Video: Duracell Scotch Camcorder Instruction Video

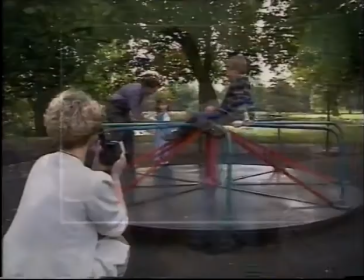When you're ready to start recording with your camcorder, try to follow these few basic rules.
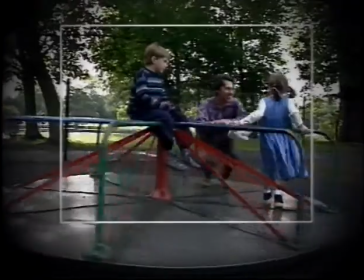Keep the horizon straight and the camera steady. Too much movement can make the viewer dizzy.
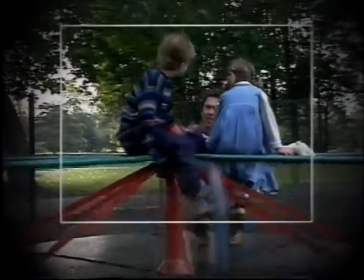Avoid excessive zooming and panning. Watching television will give an indication of when and how to use these techniques.
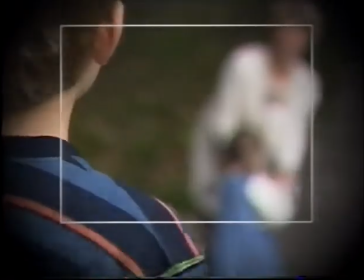When using the autofocus function, make sure that the camera knows what to focus on.
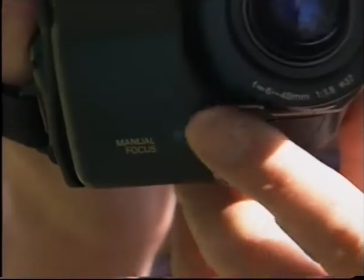If it seems confused, change the setting to manual focus and make the decision yourself.
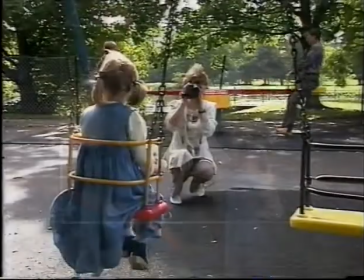This function will also be covered in your instruction manual. Try to avoid too much background noise.
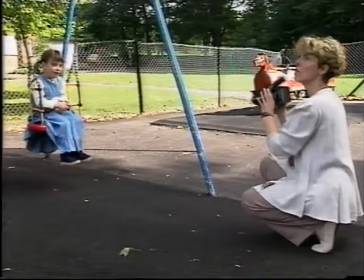It's often possible to delay a shot until a plane or lorry has passed by. It's up there, it's just going over.
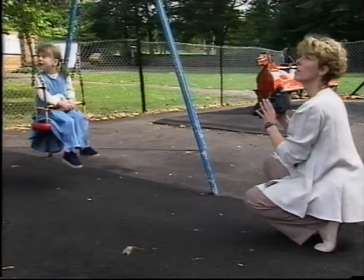Your camcorder may automatically balance all of the sound that it hears,
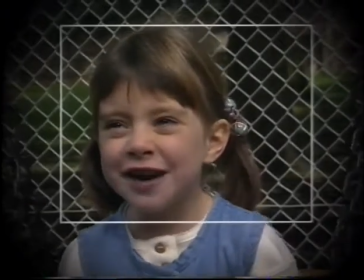so an aeroplane that sounds a long way away to the human ear may well be increased in volume until it blots out all other sounds.
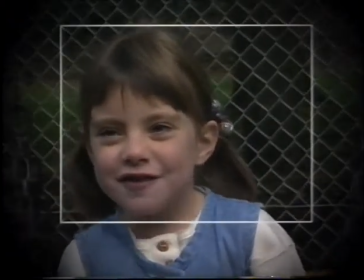This is a feature you should be aware of. It may be possible to adjust the recording level manually on some camcorders.
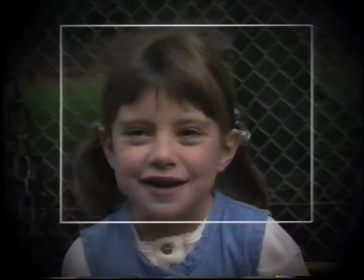If not, it may be worth monitoring the sound through an earpiece so that you are aware of the sound the camcorder is recording.
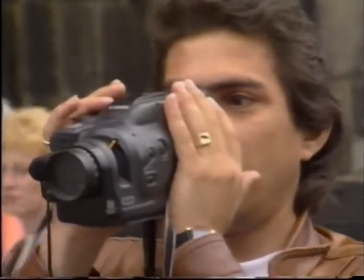There are many different types of camcorder and many different reasons for wanting to use them.
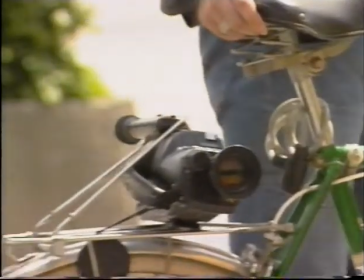Whatever your reason for wanting to use a camcorder, taking the trouble to master a few basic skills in planning and shooting your video will
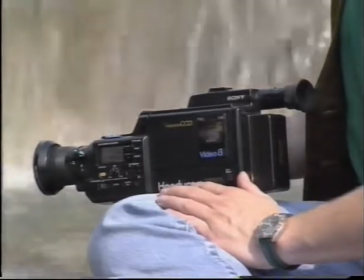enable you to get the best out of your equipment and will enhance the quality of your video program.
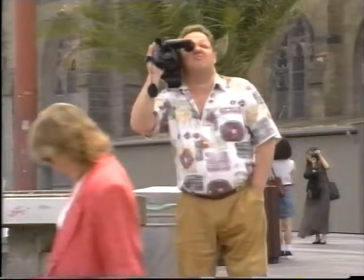The basic rules remain the same whatever the subject matter.
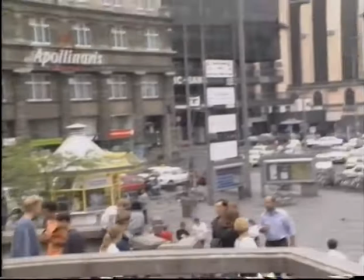Excessive zooming and panning is as unwelcome on tourist shots as it is with children at home.
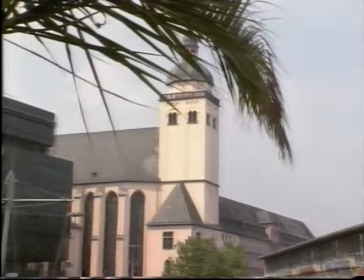It is much better to use the zoom to frame the shots in interesting ways rather than zooming throughout the shot.
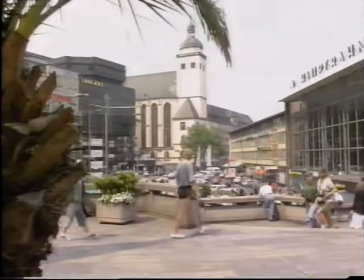This way, the shots can be varied without the cameraman having to change position.
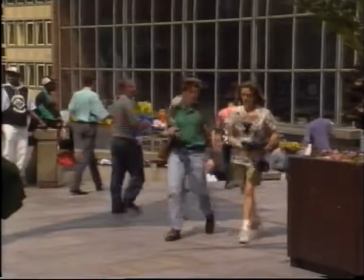If the camera position is changed, the focal point and the framing of the shot should also be changed.
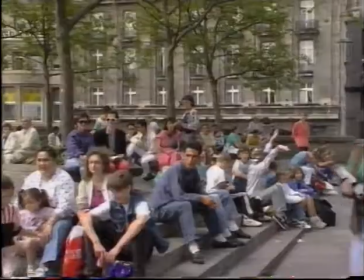Camcorders have become smaller and lighter with each new generation.
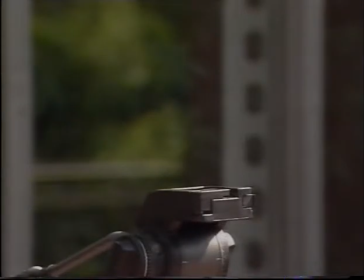Although this is very convenient in terms of carrying the camera, it does present some problems when trying to keep the camera shot steady.
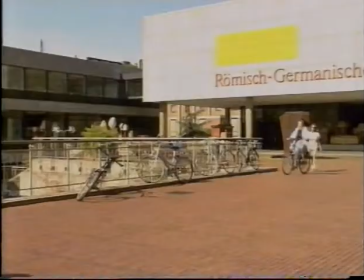In order to achieve a really steady shot, you should use a tripod. A tripod is most useful when panning.
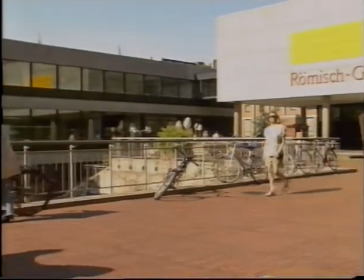You should always attempt to begin and end a panning shot with a still picture.
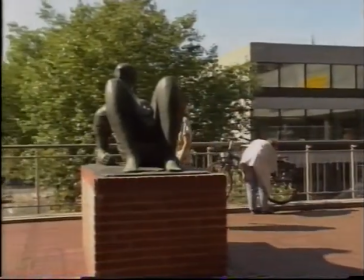The direction of the pan will be determined by the subject material and the background.
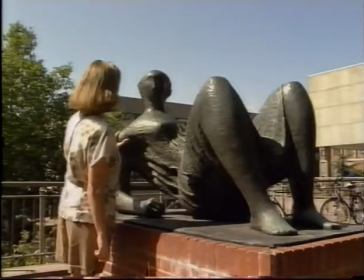If you are unable to use a tripod or don't wish to do so, you could use a wide-angle lens and get as close as possible to the subject.
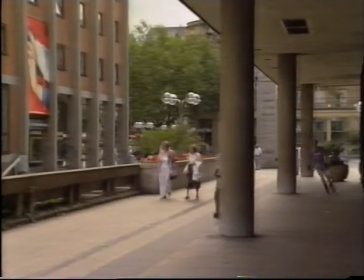A sequence of shots containing wide, medium and close-ups is more interesting to watch,
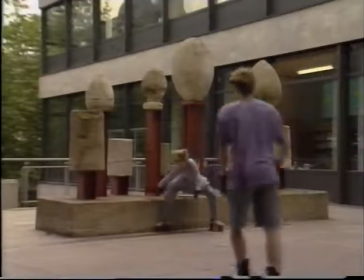but you should remember that it takes longer for the audience to register the information contained in a wide shot than in a close-up,
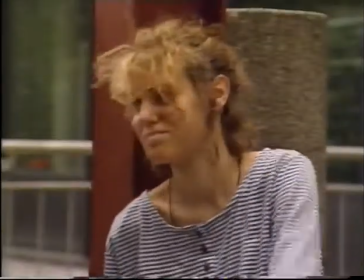so the wide should be held on the screen for longer.
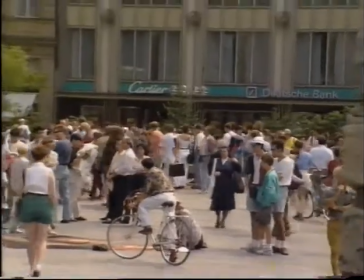You should use your imagination to create interesting sequences of shots.
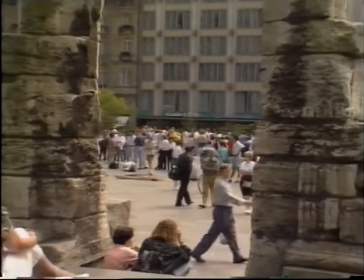One way of improving a scene is to use different shapes to frame the subject.
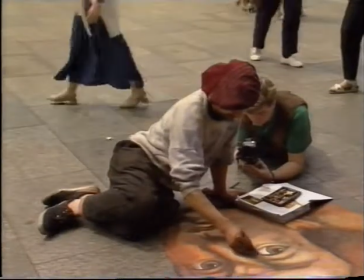The same scene can then be viewed from a different perspective. Close-up shots can be used.
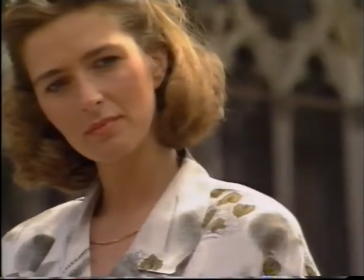Try to use the perspective of the actors in the scene. Contrasting points of view, first looking up and then looking down, can be very effective.
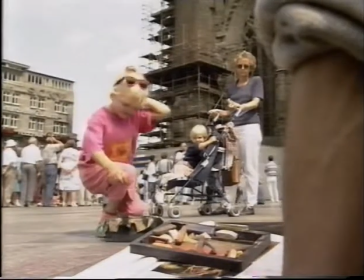The audience will feel much more involved in a scene shot in this way than with a bird's eye view.
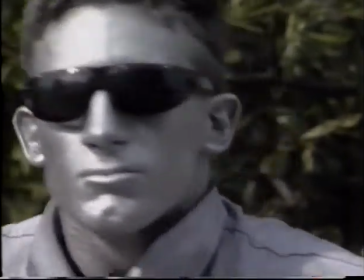Close-ups work well because of the small size of the television screen. People's expressions are particularly effective when shown in close-up.
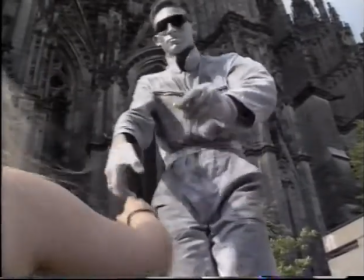Not everything works in close-up. Creating depth in a picture is important.